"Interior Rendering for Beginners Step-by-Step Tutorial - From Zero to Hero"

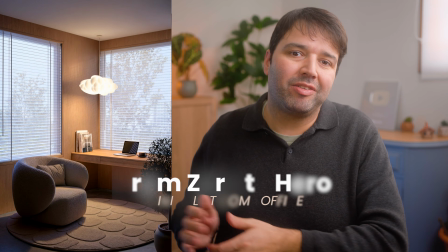0s
Today I'm going to show you how to create and animate an interior like this. It is hands down one of the easiest projects you can tackle as a beginner.
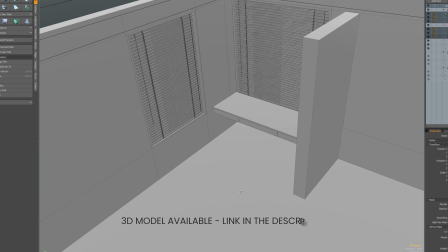8s
To make it even easier, I'm sharing the 3D model link below so you can follow along. All the techniques I'm about to show you work in any 3D software. So let's get started.
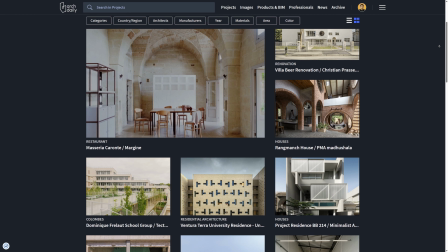18s
First things first, we need a plan. You could use photos, but I'm using AI to generate a custom reference.
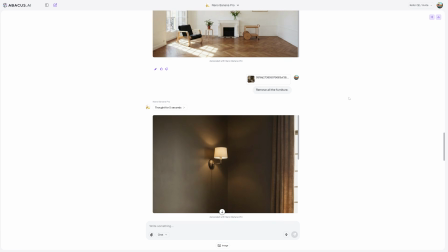24s
I use Chat LLM for this, which combines all the major AI tools in one place for $10 a month.
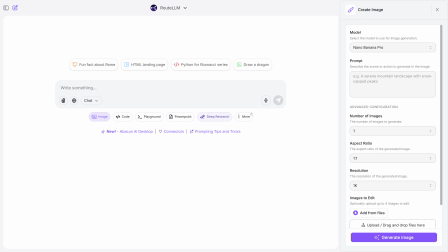30s
Inside the new chat, I click Image and use the Nano Banana Pro model with this prompt.
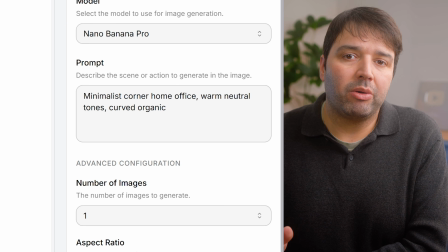35s
Modern minimalist home office corner, warm neutral tones, curved organic armchair, sculpture cloud pendant light,
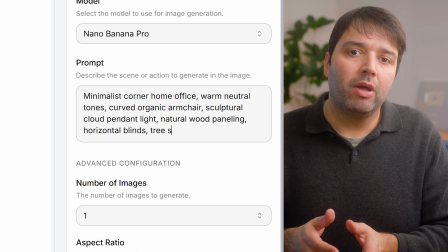43s
natural wood paneling, horizontal blinds, 3 shadows on wall, cozy atmosphere.
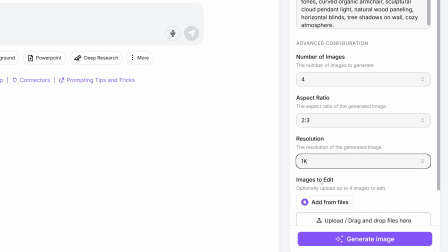49s
I generate 4 images at 1K resolution. We now have a clear direction.
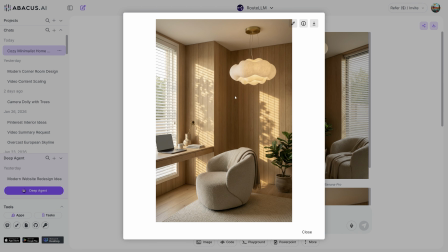55s
The warm tones and the 3 shadows give the direction for the rest of the project.
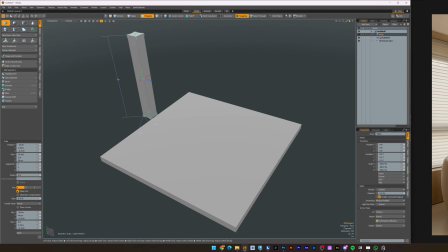61s
With reference in hand, pin your image to the side and start blocking out the room. Keep your walls, ceilings and floors at 20 cm thickness.
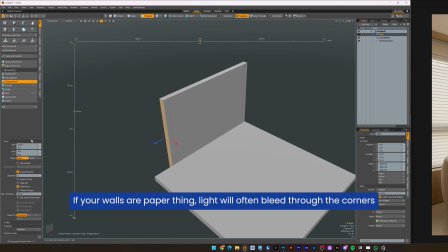70s
Render engines calculate light bounces physically. If your walls are paper thin, light will often bleed through the corners.
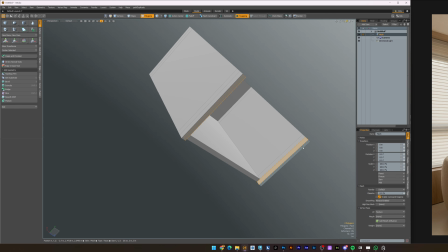77s
Thick geometry acts as a proper light blocker.
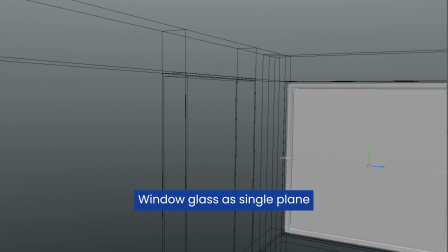81s
And if you are using Lumion like me, for the window glass, keep it as a single plane to avoid refraction errors.
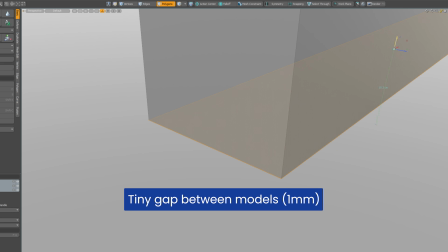88s
Also, leave a tiny gap, just a few millimeters, between your furniture and the wall.
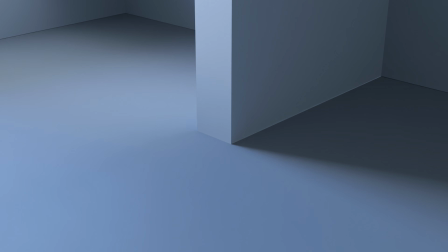93s
In the real world, objects rarely fuse together. That gap forces the render engine to calculate a dark contact shadow, which grounds your furniture and gives it weight. For the complex assets, the armchair, the laptop, the rug, do not model this yourself.
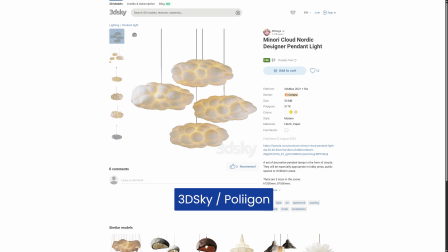108s
I grabbed mine from libraries like 3D Sky and Poliigon. High-quality models make a big difference in boosting realism.
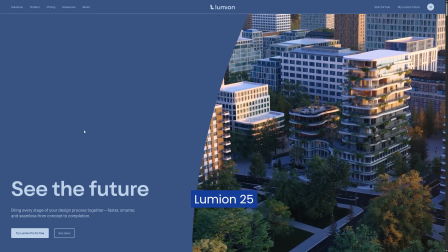115s
For this video, I'm using Lumion 25, but the concepts are identical in any software.
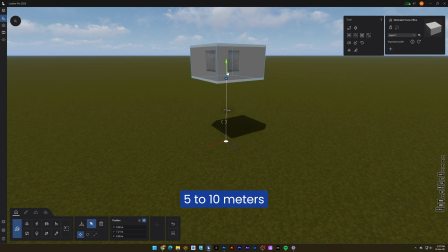121s
Import your model and set the height between 5 to 10 meters, so it sits slightly raised from the ground.
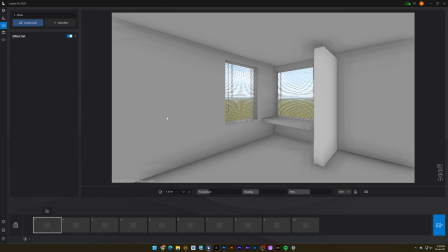127s
Head to photo mode. We are using a 26mm focal length.
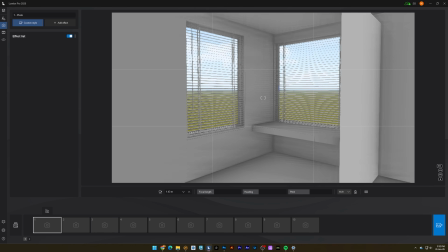132s
26mm is wide enough to capture the whole room, but tight enough to avoid that cheap fisheye distortion you get with wider lenses.
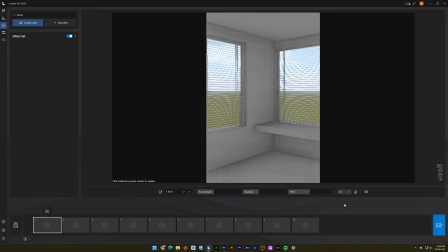140s
Switch to a 2:3 vertical aspect ratio, like we have on the reference. Now let's position the camera. Do not use the default eye level. Drop it to chest height, around 1.3–1.35 meters.
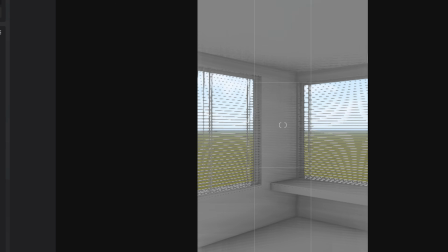154s
If we stand too high, at 1.6 meters, we see too much floor. If we sit too low at 1.1 meters, the furniture blocks our view of the desk items.
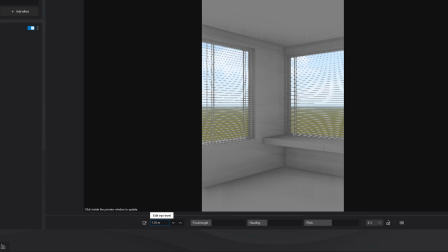165s
With chest height, we feel grounded in the room, but we can still clearly see the layout and the decor of the surfaces.
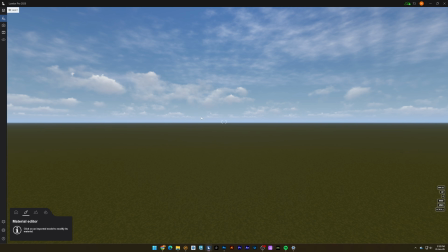172s
Now, the background. Don't leave an empty horizon. Add a curved plane outside the window.
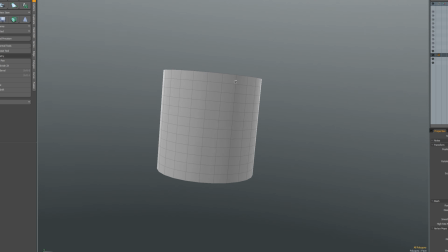178s
The easiest way to model this is by just adding a standard cylinder.
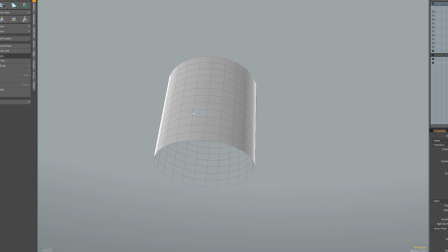183s
Delete the top and bottom caps and cut it in half.
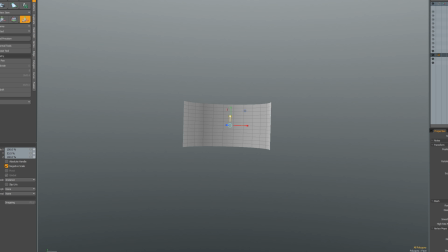187s
This wraps the image around the camera fields of view, preventing the horizon line from distorting or looking flat at the edges.
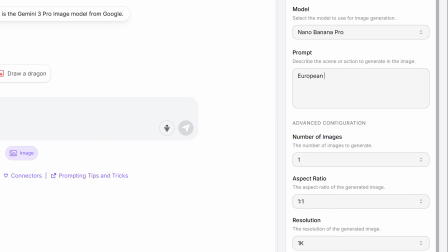196s
Back in Chat LLM, use a prompt like European City Skyline Overcast.
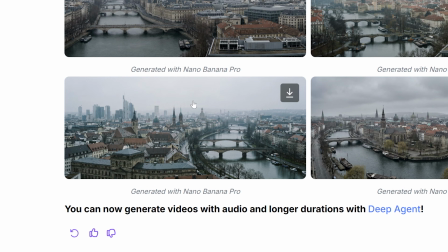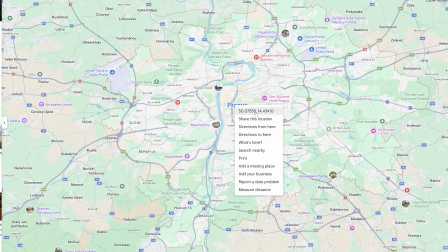207s
If you want to be precise, grab coordinates from Google Maps, from Prague for example, and tell the AI,
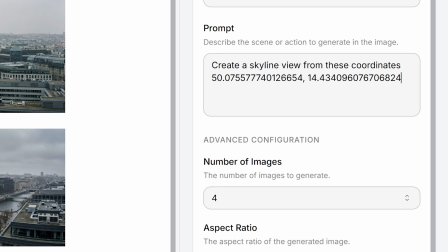213s
create a skyline view from these coordinates, and paste the coordinates, 10th floor, overcast. With the background set, it's time to nail the lighting. Add the retracing effect. Your computer fans might start sounding like a jet engine preparing for takeoff.
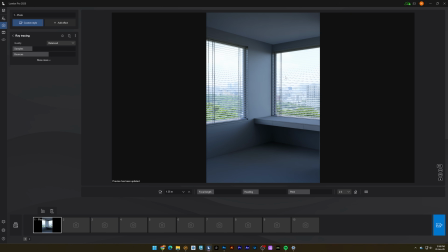232s
That is just the sound of quality, no worries. Just by adding this, you see a huge jump in quality.
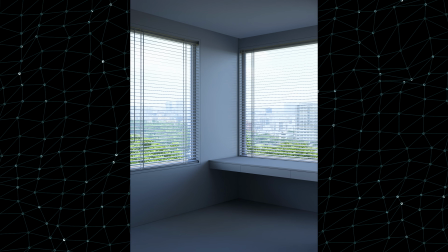237s
It simulates realistic light bounces and shadows, picking up the color of the floor and filling the dark corners naturally.
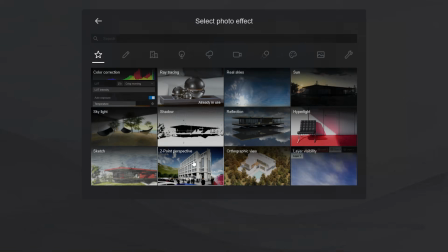244s
Add 2-point perspective to keep your vertical line straight.
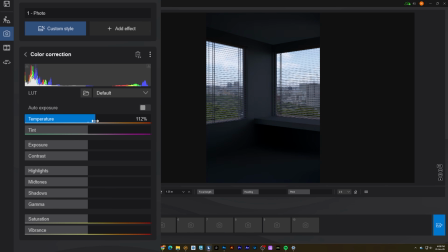247s
For color correction, make it slightly warmer, add contrast, and reduce saturation.
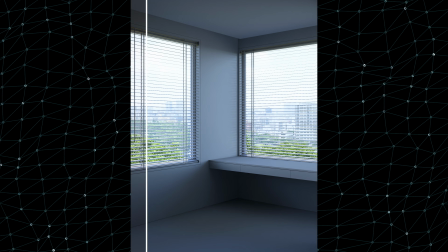253s
Raw renders are mathematical perfect, which often makes colors look toothy or oversaturated. Now, we need the sky to illuminate the scene.
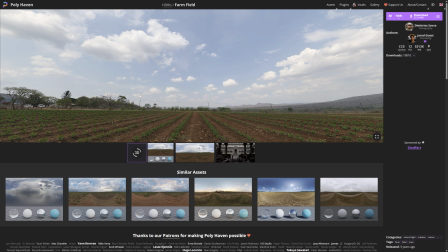262s
I'm using a real skies effect with an HDRI from Poliigon called Farm Field Pure Sky.
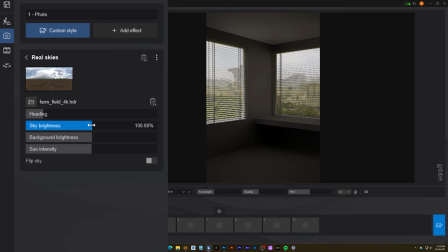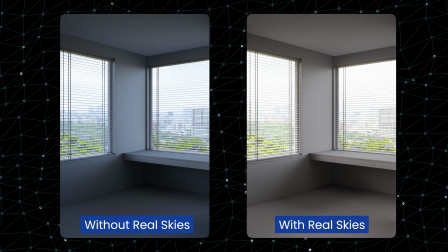So, first things first, we need to fix a problem, the terrain texture. Change the default green grass to a neutral pebble gray.
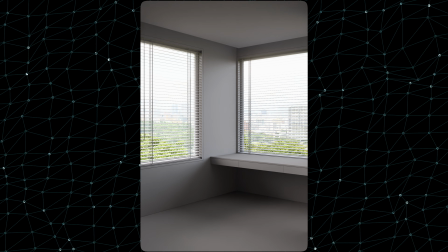288s
With ray tracing, light bounces off the ground and carries that color into your room. Gray bounces natural light, keeping your interior colors pure.
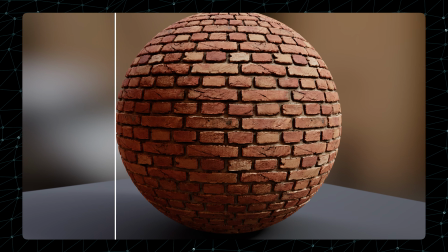297s
Now, if you want to learn how to generate your own PBR materials with AI, I've got a video for that and I'll link it above.
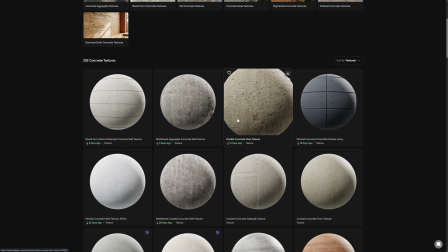303s
But we are sticking to ready-made PBR textures from Poliigon,
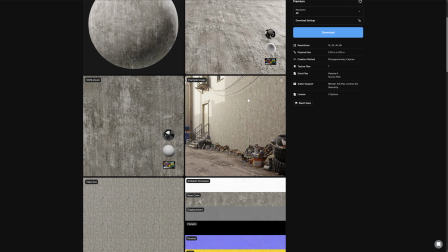306s
because real materials have imperfections, scratches, smudges, and even roughness.
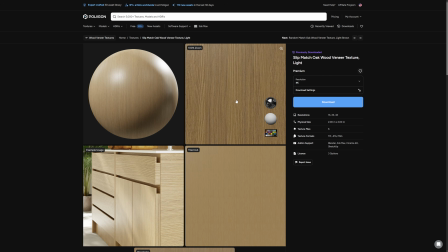312s
These micro details are what sell the realism. So, for the wood, I'll be using this oak wood veneer texture.
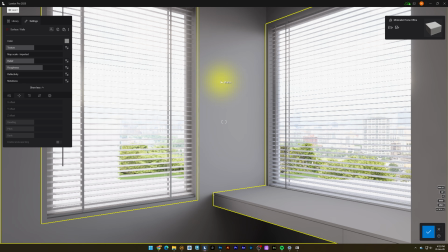319s
Click the wall surface and on the material properties, load the color map on the texture.
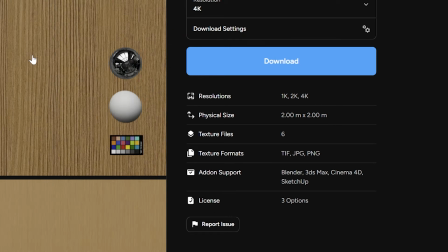324s
Now we need to adjust the scaling. On the side, we see it says the size is 2 meters.
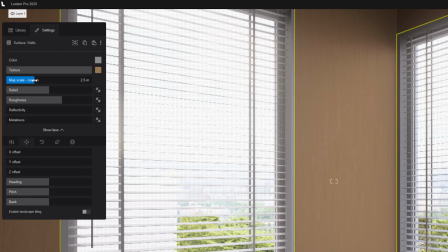330s
So let's add that to the map scale as well, since Lumion uses meters too. The normal map on the relief. Here you need to click the 3 vertical dots next to the map, and click to invert the normal map.
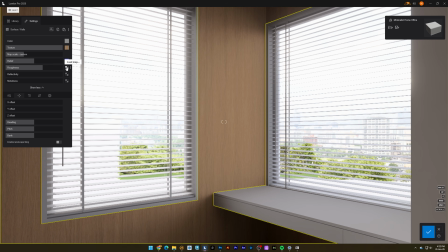344s
Always do this from normal map textures from the Poliigon website. Next, the roughness. Here load the gloss map, which is the same thing as roughness, only inverted. And finally, load the reflection onto the specular.
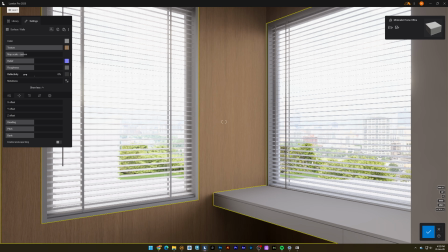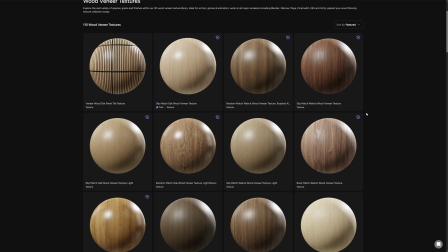365s
Now let's add a different wood material for the desk.
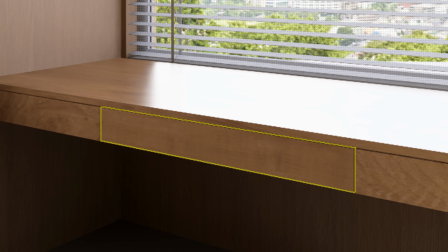369s
And adjust the textures placement on this one so we have more material variation for higher realism.
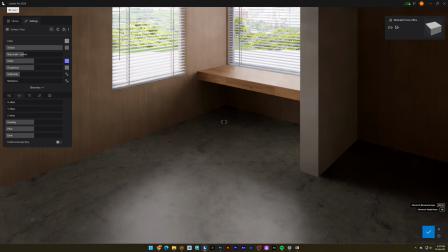375s
For the ground, load the concrete material and a plaster one for the ceiling.
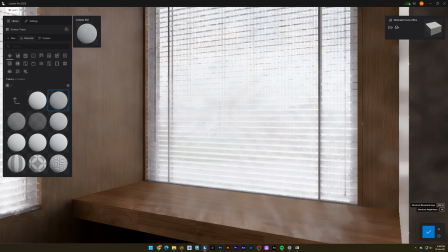384s
For the roller shades, you can load any fabric material you like from the Lumion library and
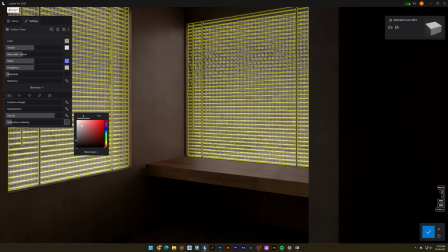390s
adjust the opacity and subsurface scattering to let more light inside the room.
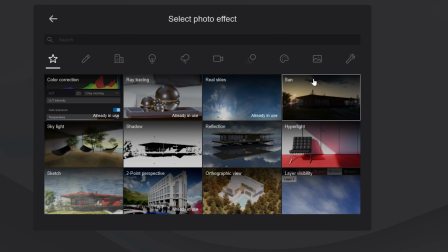399s
Now let's finalize the render effects. Add a sun effect to push a bit of directional light into the room.
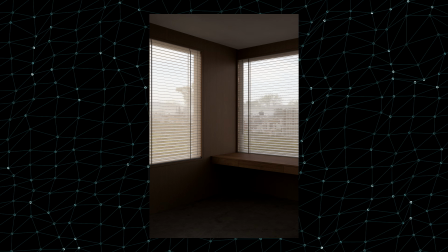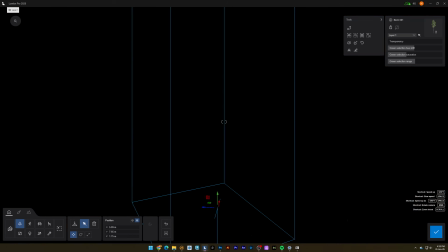413s
And here's a pro tip. Place trees just outside the camera view, near the window.
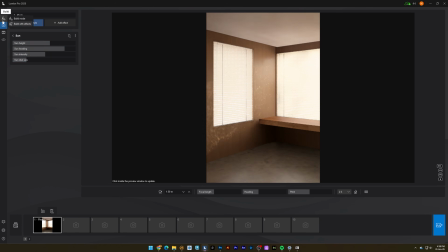418s
Without trees, your sunlight is a boring, flat rectangle on the wall. By filtering it through leaves, we get soft, dappled shadows.
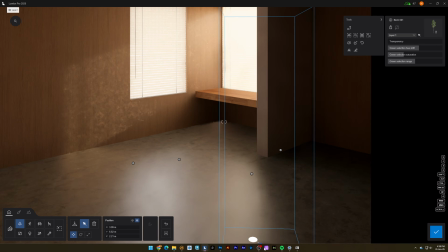426s
This organic chaos breaks up the perfect digital straight lines and makes the scene feel alive.
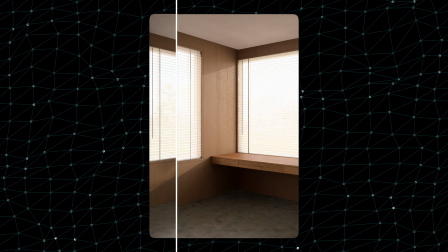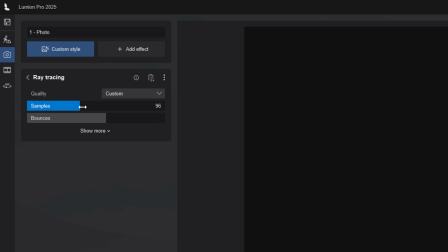437s
To render this properly, crank the samples on the ray tracing effect up to 512.
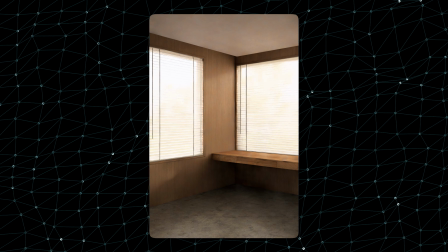443s
Low samples means fast renders, but lots of noise.
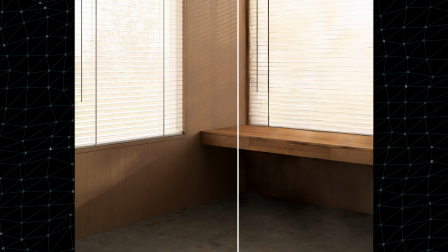447s
High samples means you can go make a coffee while it renders, but the light calculation will be accurate.
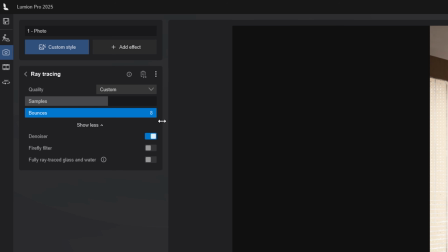455s
Set bounces to 8. A bounce is how many times a ray of light hits a surface before it dies. In a deep room like this, light needs to bounce 6, 7 or 8 times to reach the back corners.
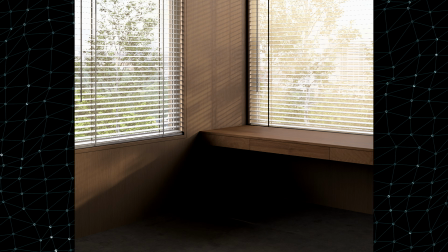469s
If you leave this low, your corners will look unnaturally dark.
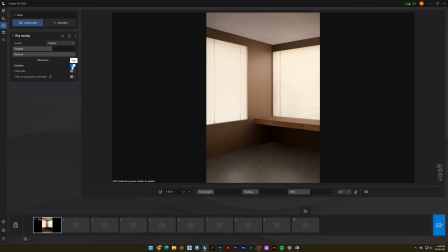476s
Now activate the denoiser to clean up any leftover grain and hit render at 1920p.
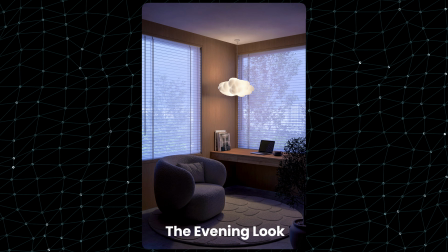482s
And as a bonus, the evening look. Don't overthink it. Swap the real sky to a sunset sky.
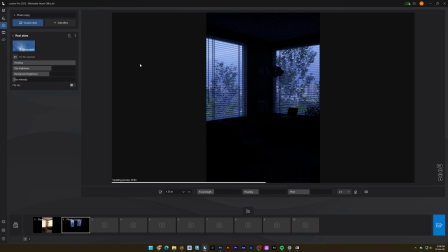488s
We are moving from daylight to blue hour, which has cool blue tones.